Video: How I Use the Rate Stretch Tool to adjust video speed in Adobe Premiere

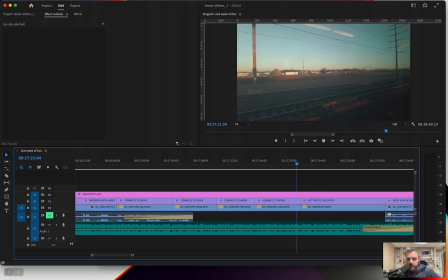And then, so like, window, there's a new lyric coming.
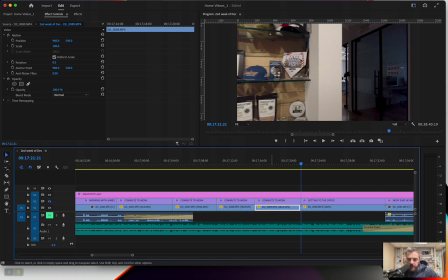So this stretch right here was just, I wanted those lyrics for that. So I rate stretched it to fit that. So I work backwards where I find like what feels normal or what feels too slow. A lot of times
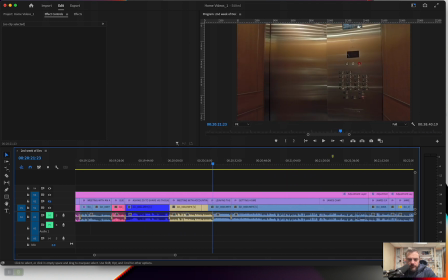I'll try to make clips match and be the same. If I go to the warehouse, there's some small ones here.
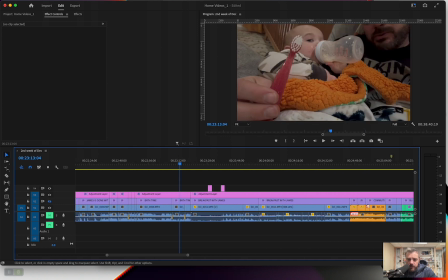No, I'll go to the warehouse. I did this at the warehouse.
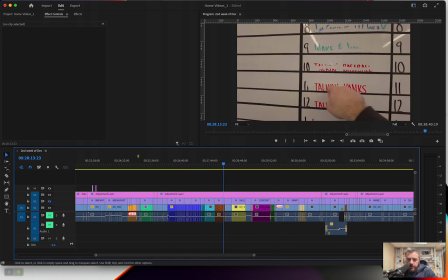Where the heck is the warehouse footage?
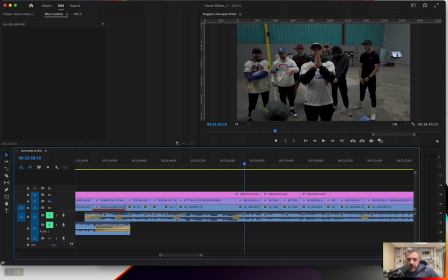So a lot of times these clips are going to be maybe the same length.
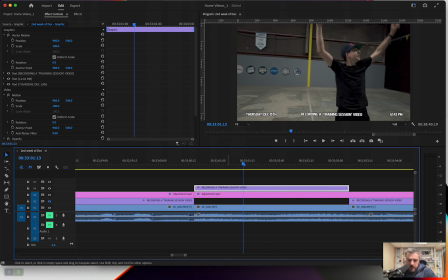If I put this as this is the words on the screen, but if I just use it as a guide, see, the next one is the same length. And then the next one, I probably went there, but it was more exciting, so I kept it going because it was natural.
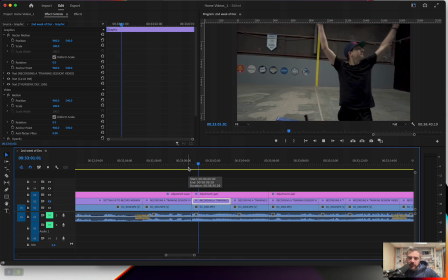But usually I try, because then you kind of find a rhythm of like, it feels like a montage.
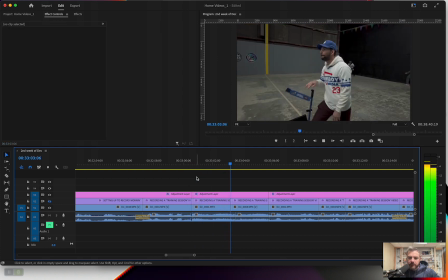One! Next one! It worked!
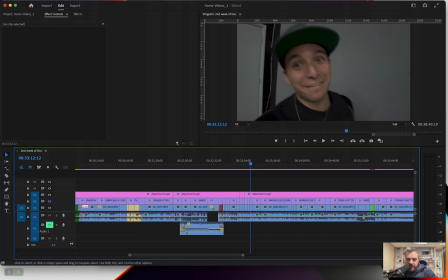So that's not speed rate, but that's just trying to keep clips the same length so they feel like they keep moving.
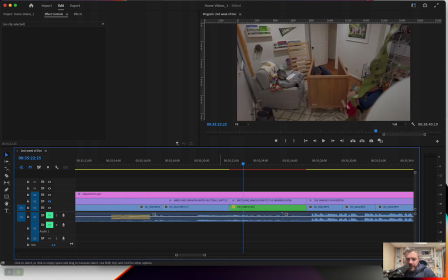Do I have another speed rate that I did? Oh, like this. This is when we were building moving my son's room.
Goodness, the emphatic call by umpire. But
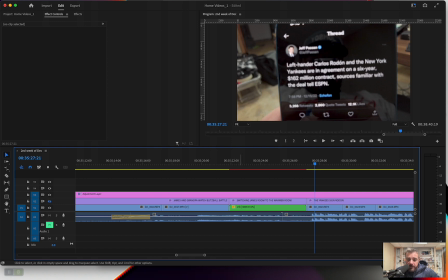I just wanted to be able to get the audio underneath of Rose calling it. So like this is 4,600.
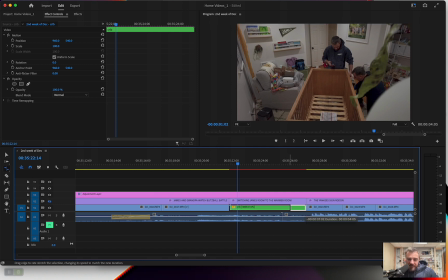Basically, I just do R and then I slide it. Like if I really didn't want, if I wanted Rose's voice, which I kind of want now, if I was to do a double pass, I would want Rose's voice, which is here, to go straight into
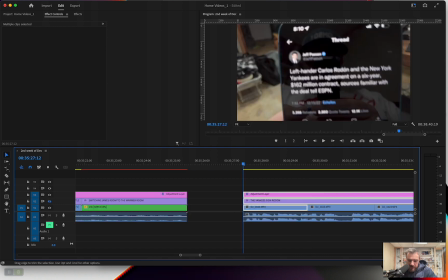my first words here. I think that's sometimes better to have it just like I like sometimes like no breathing room.
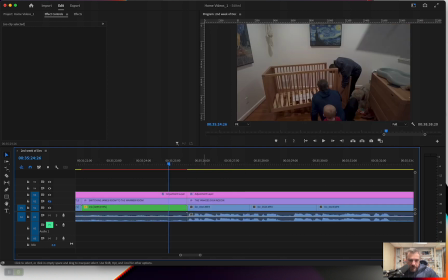It goes right into the next. So I probably would have done something like, where'd the other? Probably would have frame rated this R to stop there.
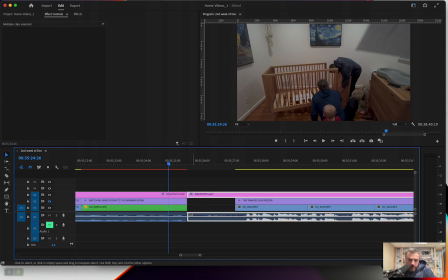Slid all these over to right before I talk. And so we just messed with the speed.
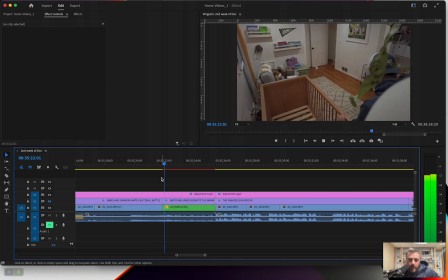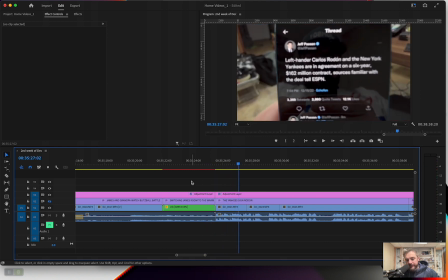Put baby James to bed.
Kind of wish I did that instead, but whatever. I don't know if this was helpful at all or not, but really I think the very quick answer is rate stretch tool, which is just R. And then I find the gap I want, and then I make it that gap.